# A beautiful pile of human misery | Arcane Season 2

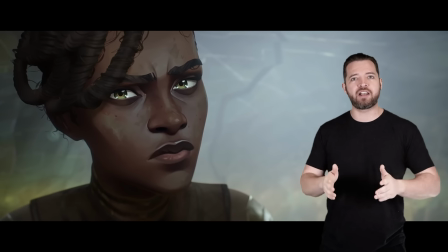A really important thing when it comes to making stuff confusing is to at least dangle
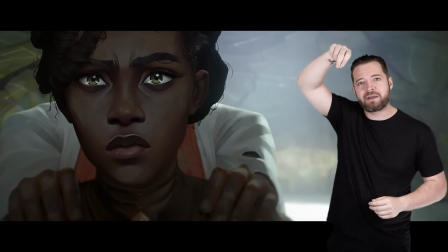a little bit of semblance of what is going on so there's at minimum something to ground it.
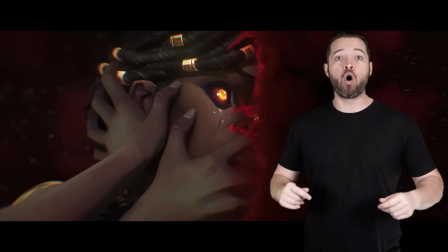The Black Rose, especially for new viewers, are nebulous and seemingly can do whatever they want, wherever they want, or at least we haven't been told otherwise.
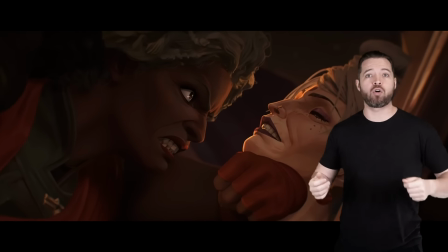They want something involving and Bessa that we don't quite know. They kidnap Mel somehow.
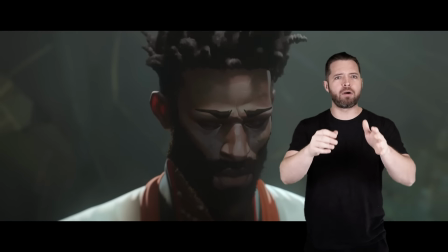Then they take her somewhere we don't know. Tell us her brother is alive, then tricks us on that.
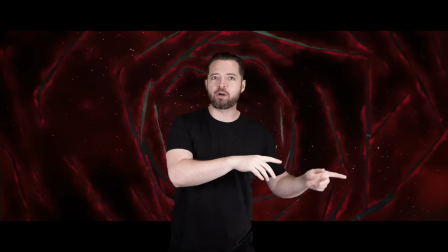And she isn't actually somewhere we don't know, but back into the shadow realm. Then she explodes with light that we don't understand.
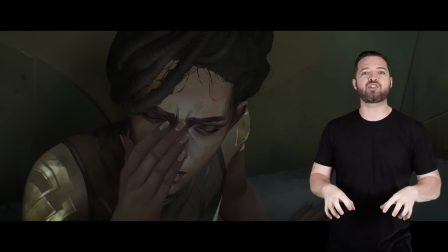It's too much. There is no grounding aspect and it makes me start to check out of the plot line.
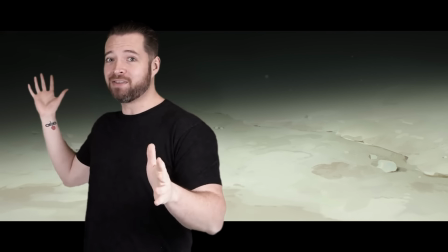Some of it is explained later, but not a lot of it, which doesn't help.
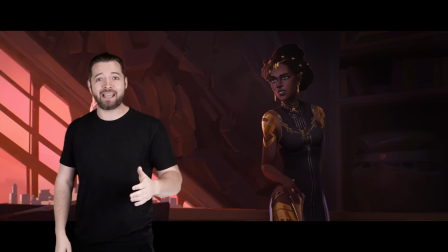And that's unfortunate because Mel was a really good side character in the first season and her political games were fun to watch.
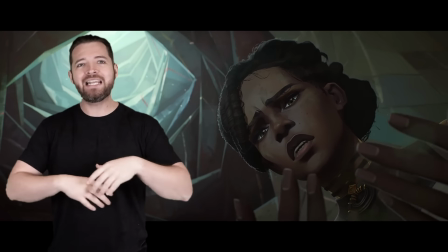But here though, it's just not the same.
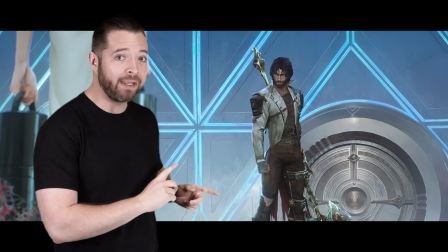On the other flip side, her boy toy, however, isn't doing so hot.
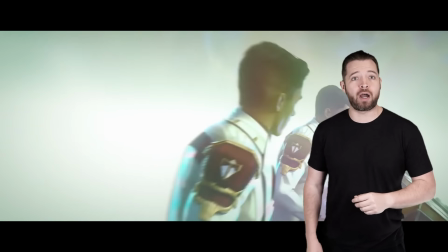Considering this is the first we have seen of any of the trio who got lost in the bubbling arcane ball near the end of episode five,
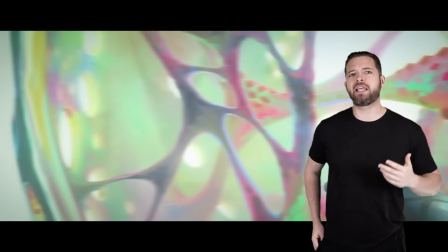I was really wondering what they were going to do with them.
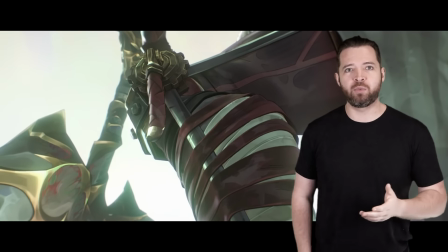Jace coming out, looking like he named his hammer Wilson with a brace on the leg off his medication was not on my bingo card.
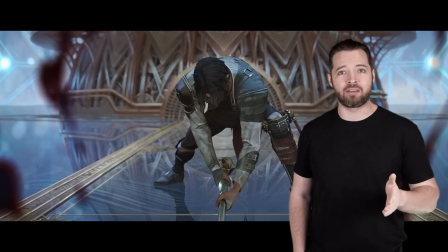And Salo, also immediately being turned into a paste on the floor, was also not on my bingo card.
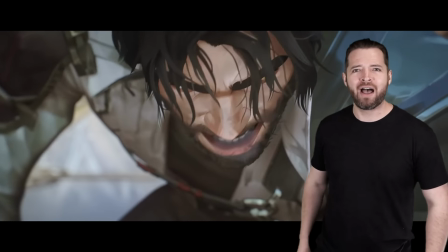But goddammit, fuck bingo! I want to see where this game is going!
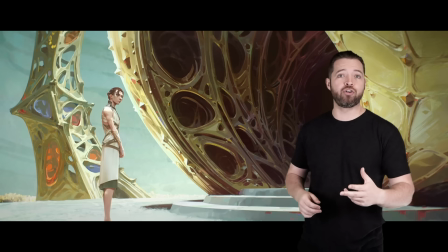The final climactic episode of Act 2 has Vi and friends taking Vander to
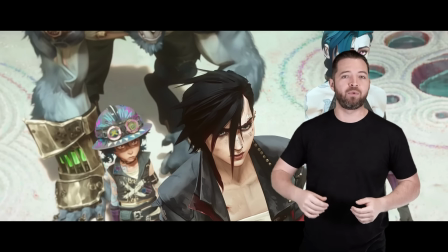get treatment in Victor's midsummer camp which is not where i
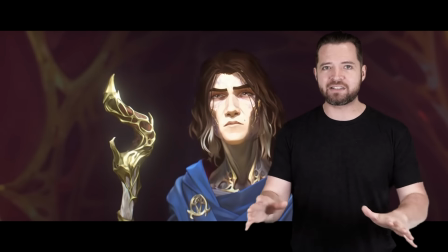was expecting them to take victor at least i'm still stuck on the old victor in my
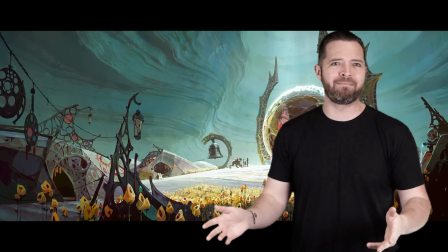brain you know maniacal russian robot man victor when season two started he
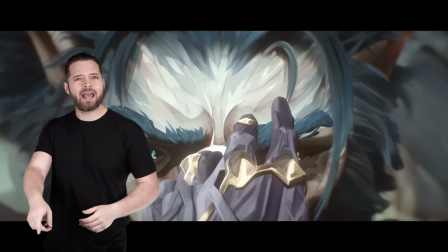was the one i was the most interested in learning about because like how the hell do you get from that to this now is when i was starting to think like
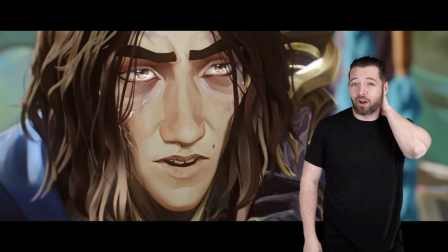maybe they never are gonna take him in that version at all and this is just a totally different direction that said the
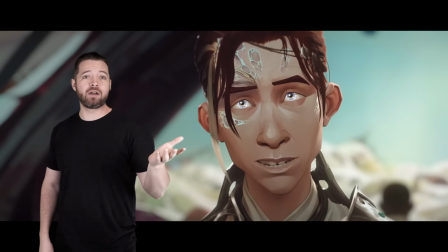five finger placements on everyone's face is a super rad design and there was a just general tension in the whole camp not just because they
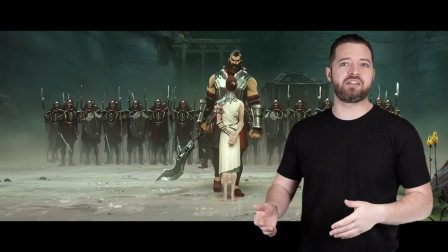look like religious cultists but because jace is off his rocker and the noxians are around being shitters especially how they have singed in their leagues
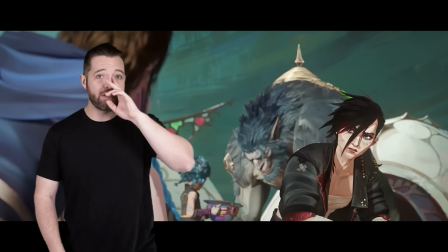of legends okay so i have a ton to discuss on the ending of episode six mostly
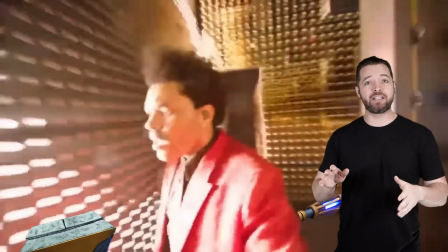good and a few bad right now jace is entering the camp and losing his marbles
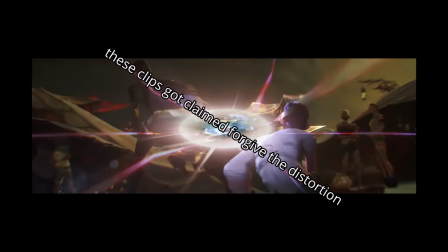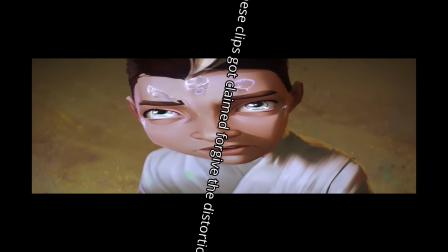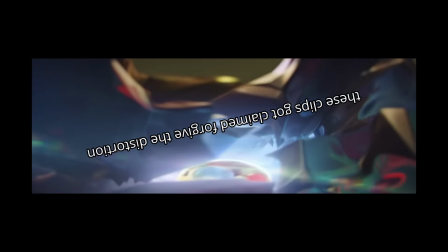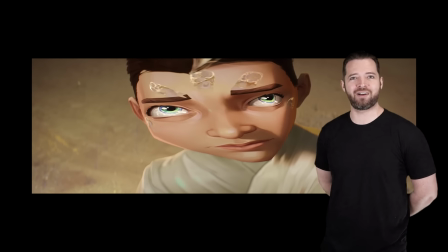damn jace does the hammer have like a child seeking function or is this like a prejudice we should know about but we get the big reveal that
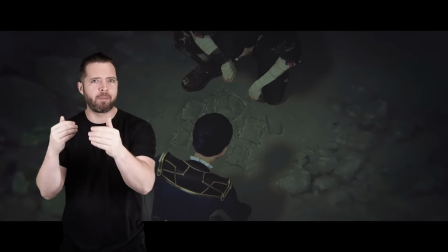caitlin helped vi get out of imbessa's containment and you know the double betrayal in a way the scene is cool the whole punching the net is
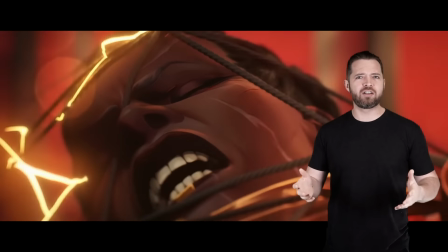a decent touch and i also like how long imbessa was able to fight it off before eventually being knocked out cold
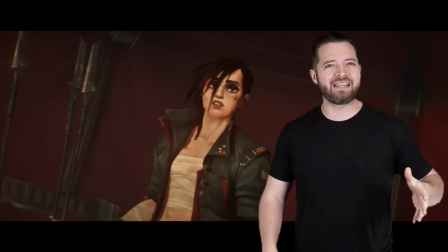shows her general resolve but i can't help but feel like caitlin's change here was a bit sudden.
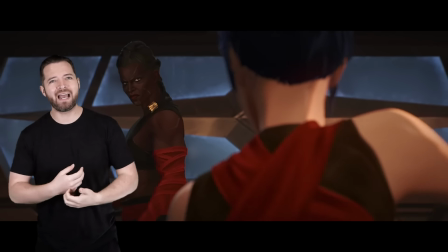Clearly, she's not a total warmonger like Mbessa is, but it has been a decent time skip since the end of Act 3,
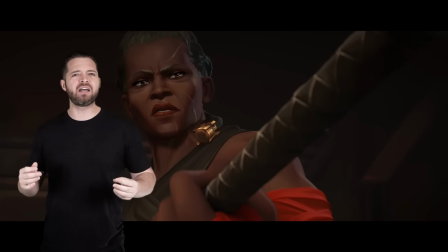and I can't help but feel like there wasn't enough to set up her turning on Mbessa.
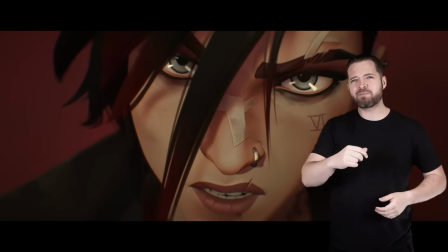I didn't expect Caitlyn to be the villain or stay on her side the whole show, but I did expect to maybe last a little longer or at least flesh out her
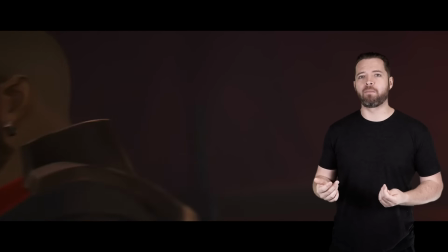insecurities on it a bit more before she turned against her.
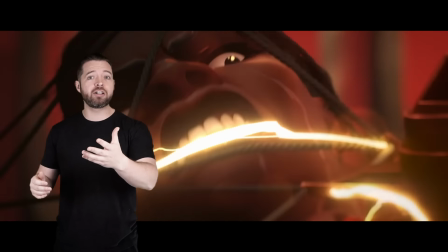Still, it does up the tension a bit because Singe clearly wants the blood from Warwick to help save his daughter's life.
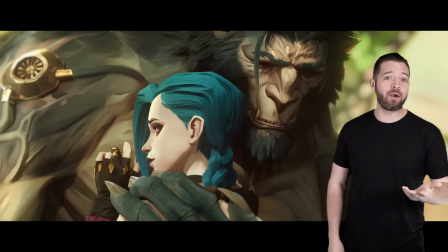Who's Orianna, by the way. And Jinx and Vi want to, you know, make their dad not a horrible monster.
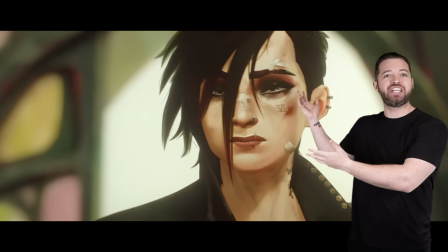So they're going to give him to Magic Jesus to see if things can be fixed.
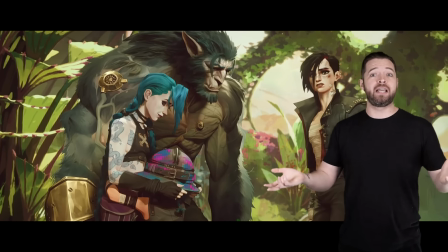So it's good tension building overall.